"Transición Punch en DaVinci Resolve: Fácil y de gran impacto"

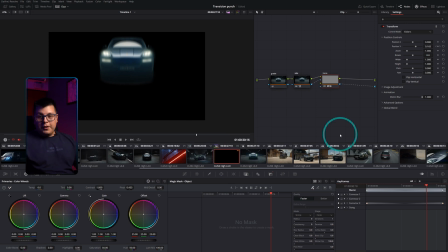(4:05)
aparecer el vehículo vamos a darle ok y vamos a ver el resultado como
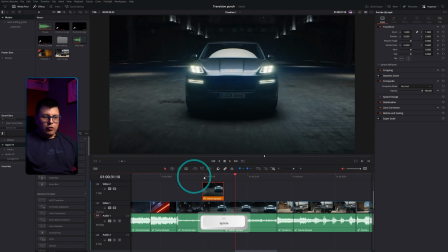(4:11)
pueden ver aparece pero ahora lo que noto es que el movimiento es muy lento quiero que aparezca
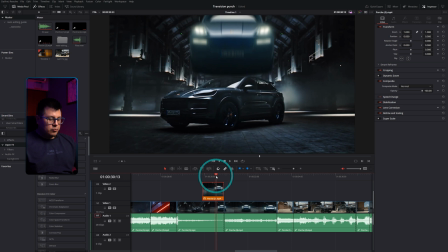(4:17)
más rápido más fuerte entonces en este caso que vamos a hacer vamos nuevamente a la página de color y lo que voy
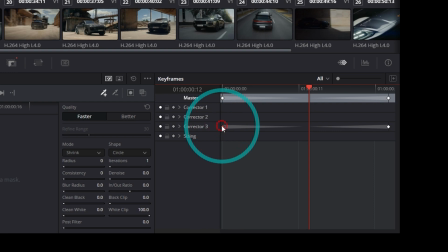(4:23)
a hacer es seleccionar acá el keyframe y lo voy a desplazar hasta aquí como pueden ver en este momento ya no va a durar 24 frames que es la velocidad que tengo en esta línea de tiempo sino únicamente 12 frames vamos a ver el resultado
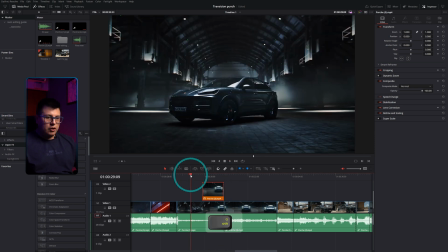(4:39)
me gusta me gusta el resultado que hemos logrado incluso lo voy a hacer un poquito más rápido un poquito más acá,
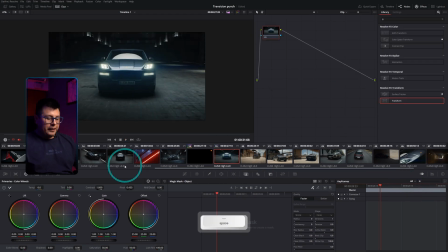(4:48)
eso, me gusta, me gusta acá vamos a ver la velocidad con la que aparece perfecto fíjense muy bien ahora que nos falta para hacer aún más fuerte está la transición como podemos ver el vehículo aparece la parte superior y se integra pero se falta un golpe cierto que llegue golpe y se vea un movimiento ahora en este caso vamos a utilizar el camera shake para crear este efecto entonces vamos a nuestro
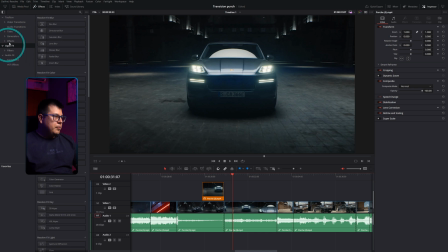(5:13)
panel de efectos y primero vamos a colocar un ayazmen clic no muy largo lo vamos a hacer cortico incluso lo voy a hacer un poquitico más largo pero no mucho una gotica y ahora a este ayazón en clic le vamos a aplicar
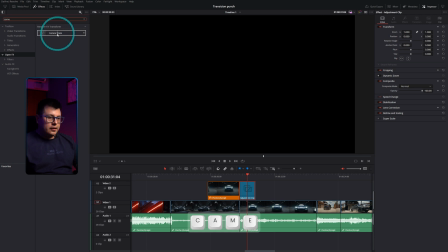(5:28)
el camera shake efecto camera shake perfecto al inicio de este
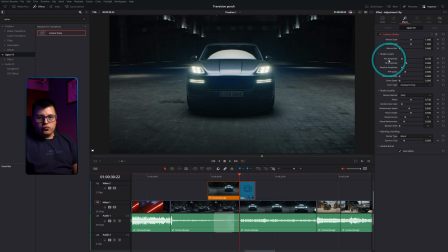(5:33)
clic vamos a agregar en este caso un pan amplitud de 0.3 y lo mismo útil amplitud pal y la amplitud de 0.3 y vamos a agregar dos keyframes fíjense muy bien Ahora, al final del adjustment click, vamos a llevar estos valores a cero. Para que el movimiento termine.
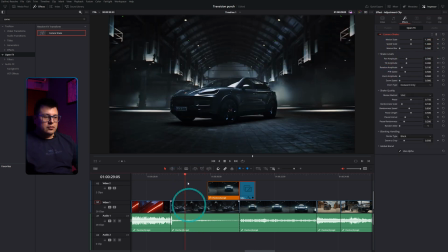(5:52)
Veamos el primer resultado. Entonces, avanza. Parece.
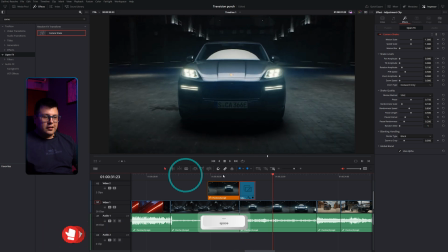(5:57)
Boom. Como pueden ver, ya hay un movimiento. Excelente. Ahora, en este caso, quiero agregarle un poco más de movimiento, de fuerza.
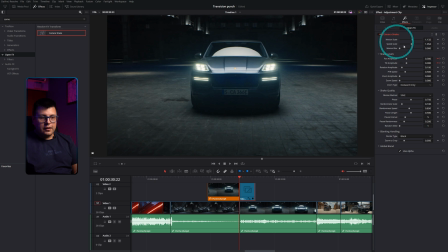(6:06)
Entonces, le voy a agregar un poquitico más de motion scale y un poquitico más de speed scale. pero fíjense en algo adicional que cuando termina vemos un artefacto hay un salto esto se corrige utilizando este deslizador denominado zoom to craft lo vamos a quitar completamente vamos a dar en cero y aquí en
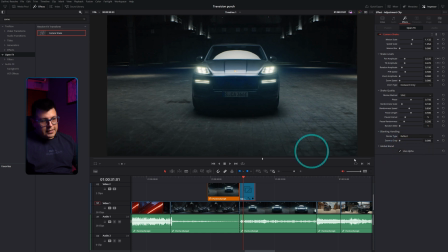(6:23)
lugar de utilizar este black vamos a utilizar este reflejo que rellena un poco ese espacio que había quedado ahí entonces en este caso el efecto queda de esta manera perfecto fíjense muy bien golpea sacude y se completa la transición en este caso lo que siento que nos hace falta es sonido para que
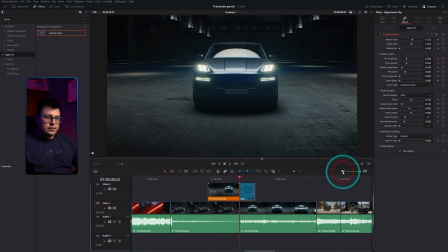(6:41)
esta transición tenga mucho más fuerza hay que agregarle sound effects en este caso si escuchamos la banda que tenemos de fondo pero
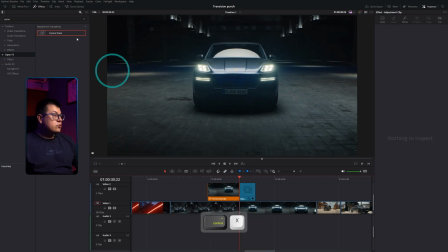(6:50)
vamos a agregarle un par de efectos de sonido para darle más fuerza el primer efecto de sonido que vamos a utilizar es un hit un golpe nos vamos a escuchar el
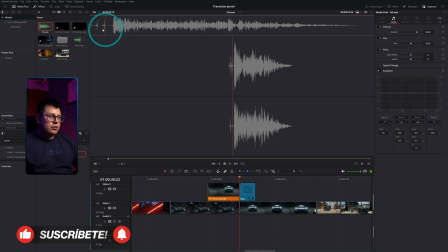(6:58)
efecto de sonido me gusta voy a utilizar desde acá y lo lleva nuestra línea de tiempo lo voy a sincronizar para que en el momento en el cual
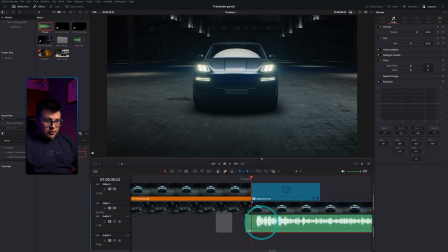(7:10)
llega nuestro vehículo se escuche el impacto voy a moverlo acá un poquito incluso antes y
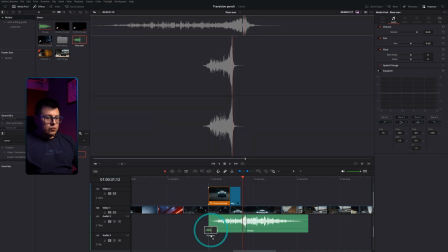(7:24)
adicionalmente le vamos a agregar un riser para hacer una antesala al sonido al golpe vamos a agregar este raíz era acá muy bien vamos a ver el resultado en pantalla completa es realmente fácil y rápido crear esta de la decisión y es fácilmente aplicable a cualquier producción o cualquier vídeo que estemos realizando vamos a hacer un segundo ejemplo rápidamente
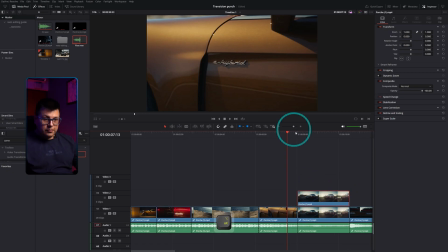(7:51)
duplico mi segundo clic cierto vamos a congelar el
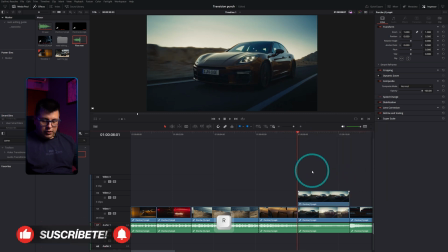(7:56)
primer frame que es el que me interesa voy a agregar 12 frames delante